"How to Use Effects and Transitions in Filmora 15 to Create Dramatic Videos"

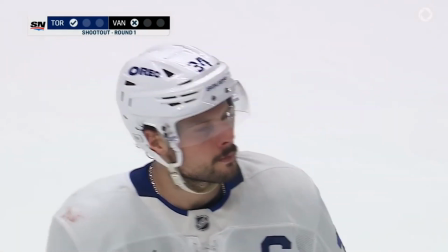0:00 In this video,
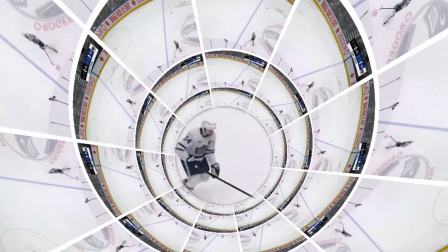0:00 I'm going to show you how you can make a clip like this in Filmora 15 that enhances your content and adds some really cool transitions and effects.
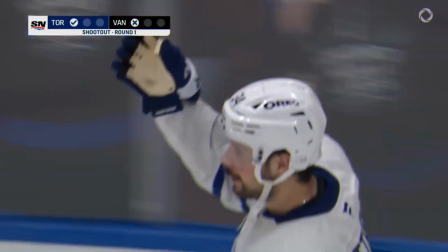0:09 So this is the video that I'm starting with here.
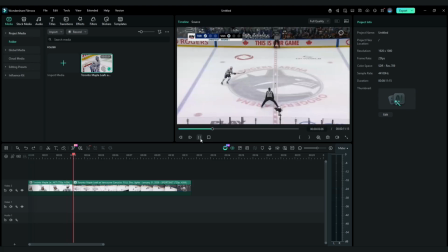0:11 I've got a hockey player about to take a penalty shot and then going into the shot and then eventually scoring a goal.
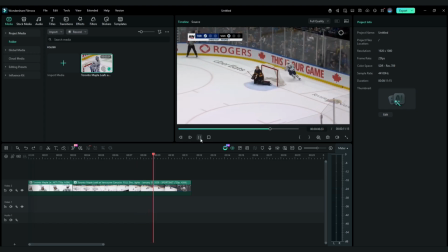0:19 So before I set up any transitions,
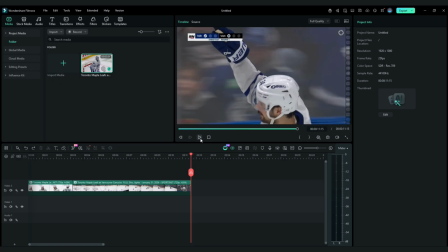0:22 I obviously have to make key cuts in this video to place those transitions.
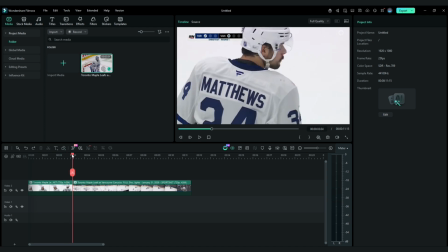0:28 I've already got one here at the very beginning where he's circling around and then it cuts into him taking the shot, but I'm going to add some more here.
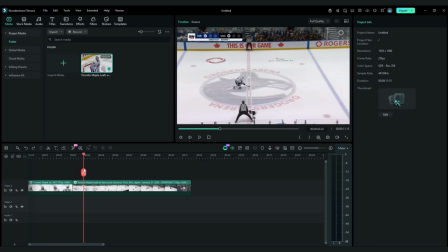0:34 So the first one I'm going to add is right here when he touches the puck. Click on the scissors to create that separation there.
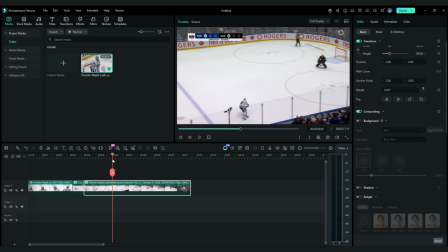0:42 And then I'm going to add another one here after he passes the blue line and gets into his final stride.
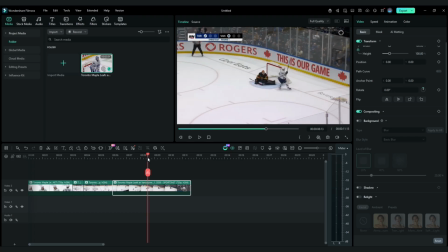0:48 And then lastly, once he scores the goal. So that gives me an opportunity to apply different types of effects to these different parts of these clips and also set up the transitions as well, because that's also the key thing to consider is when you're setting up transitions where you want them to take place.
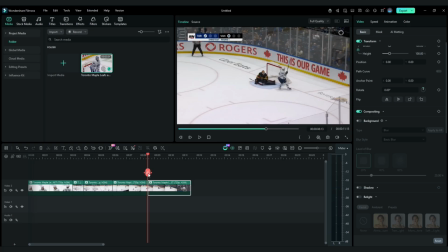1:04 But before I set up the transitions, I'm going to set up the effects that I want first. So one of the effects that I like, especially in this situation where a player scores or there's celebration, you know, the crowd usually goes wild, we can add an effect called a chaos effect.
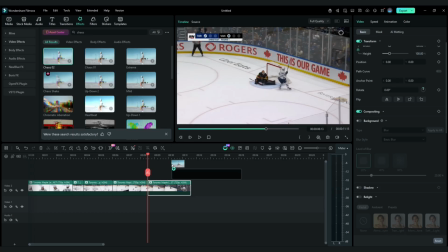1:21 So it makes the image shake. And so I'm going to apply that to this last piece.
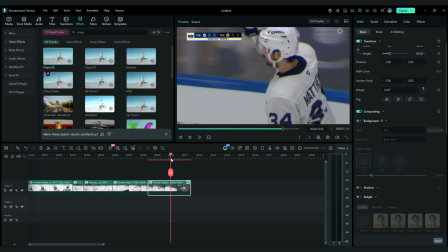1:25 So now you can see after he scores, it's got that shake effect, really dramatic scoring touch as you would expect if, you know, someone scored a goal and the crowd was really excited.
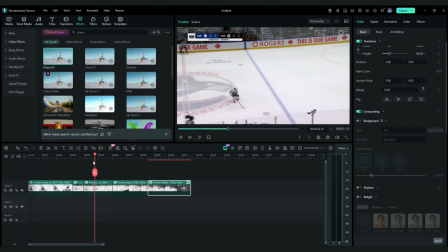1:34 So I'm going to add that effect onto there. For this clip here, once he touches the puck, I'm going to add a tunnel effect.
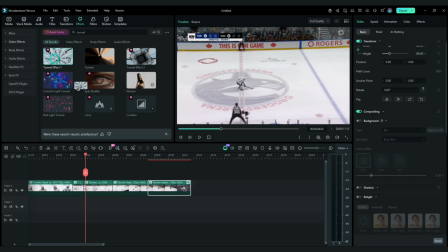1:42 And what that is going to do is allow me to have all of these, have this tunnel view,
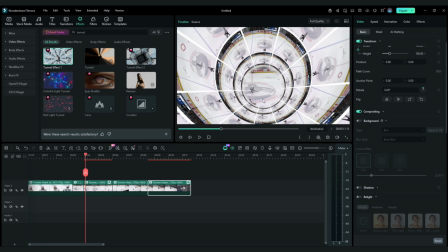1:49 or you've got the clip in different ways, sort of emphasizing the focus of on the player and where they are. Now what I'm going to need to do is modify this effect right now, because right now
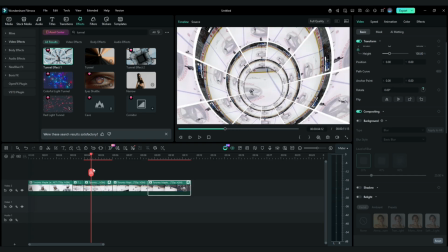2:03 he's kind of out of focus here, and so I want to adjust this by clicking on the effects tab here. I can adjust things like the zoom effect and the position for the X and Y axis.
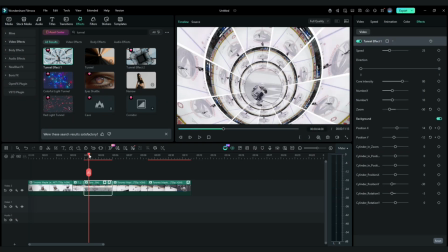2:15 So I'm going to go through and adjust the keyframes to ensure that the player is always in focus in the tunnel.
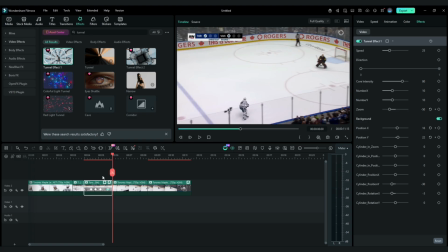2:20 And so that's ready now to set up for my next piece. So in this clip, because he's already been zoomed in here, I want to also have that zoom in effect as well, because I don't want to just go from one static image or clip to another. So I'm going to zoom in here so I can scale this.
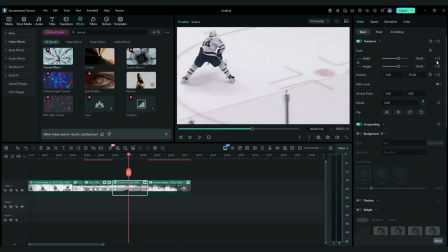2:36 And so once again, I'll set up the keyframes to make sure the player is always in focus in this clip.
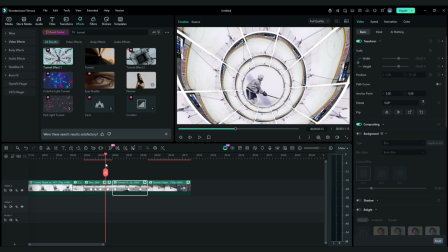2:42 And so we've got this clip now. So he's coming in. We've got that zoom in effect here, scoring.
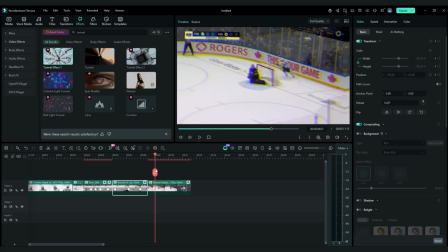2:48 And then here, we've got that clip with the chaos effect.
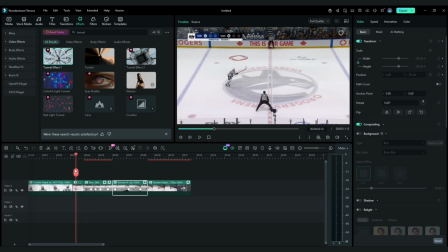2:52 So I've got my effects set up, and now what I'm going to do is set up the actual transitions.
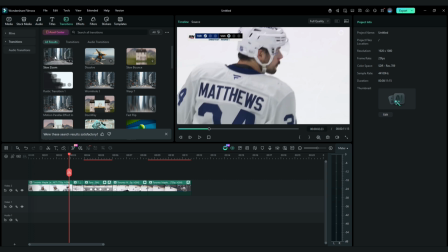2:59 Now what I'm going to do for this first part here is apply the slow zoom transition, because this player is just getting into their stride.
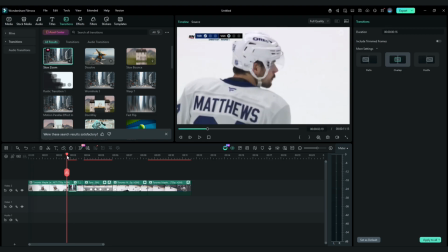3:06 So I want it to be very gradual and then intensify later on. So we've got that slow zoom.
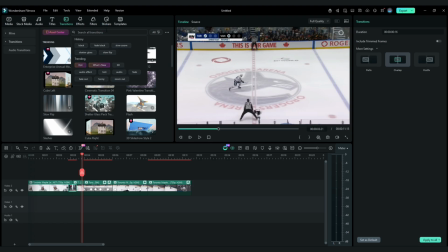3:11 And so for this next transition, I'm going to do just a basic zoom, because we are zooming in on the player, so I want to emphasize that. So a basic zoom in. And again, let's shrink this transition a little bit so it's not too long.
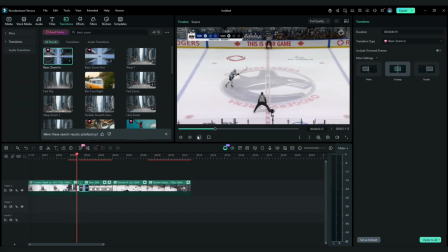3:25 And then we can also play it to see how it looks. So we've got the slow zoom, and now we've got that basic zoom. So we do have a bit of a zoom in effect there as we're zooming in.
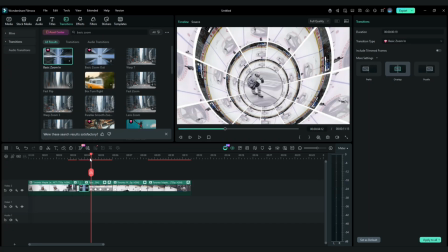3:34 As you can see, it's zooming in on the clip, and now we've got the player making the stride and having that tunnel effect on this clip.
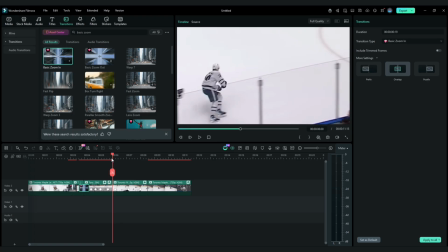3:41 And now for the next transition, as we're getting out of that tunnel effect, and now focusing, just zooming in on the entire clip, I'm going to apply another effect, another transition.
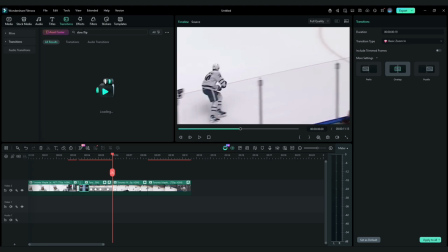3:54 This time I'm going to look for a slow flip effect. And so what I like about this is it's a little different, a bit more dramatic.
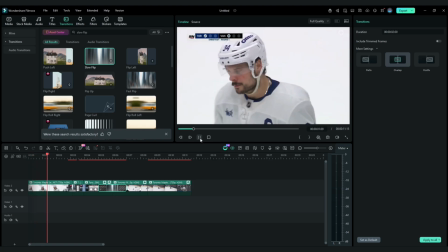4:02 So now to play this from the start, and let's take a look. So we have the player again starting slowly with the slow zoom.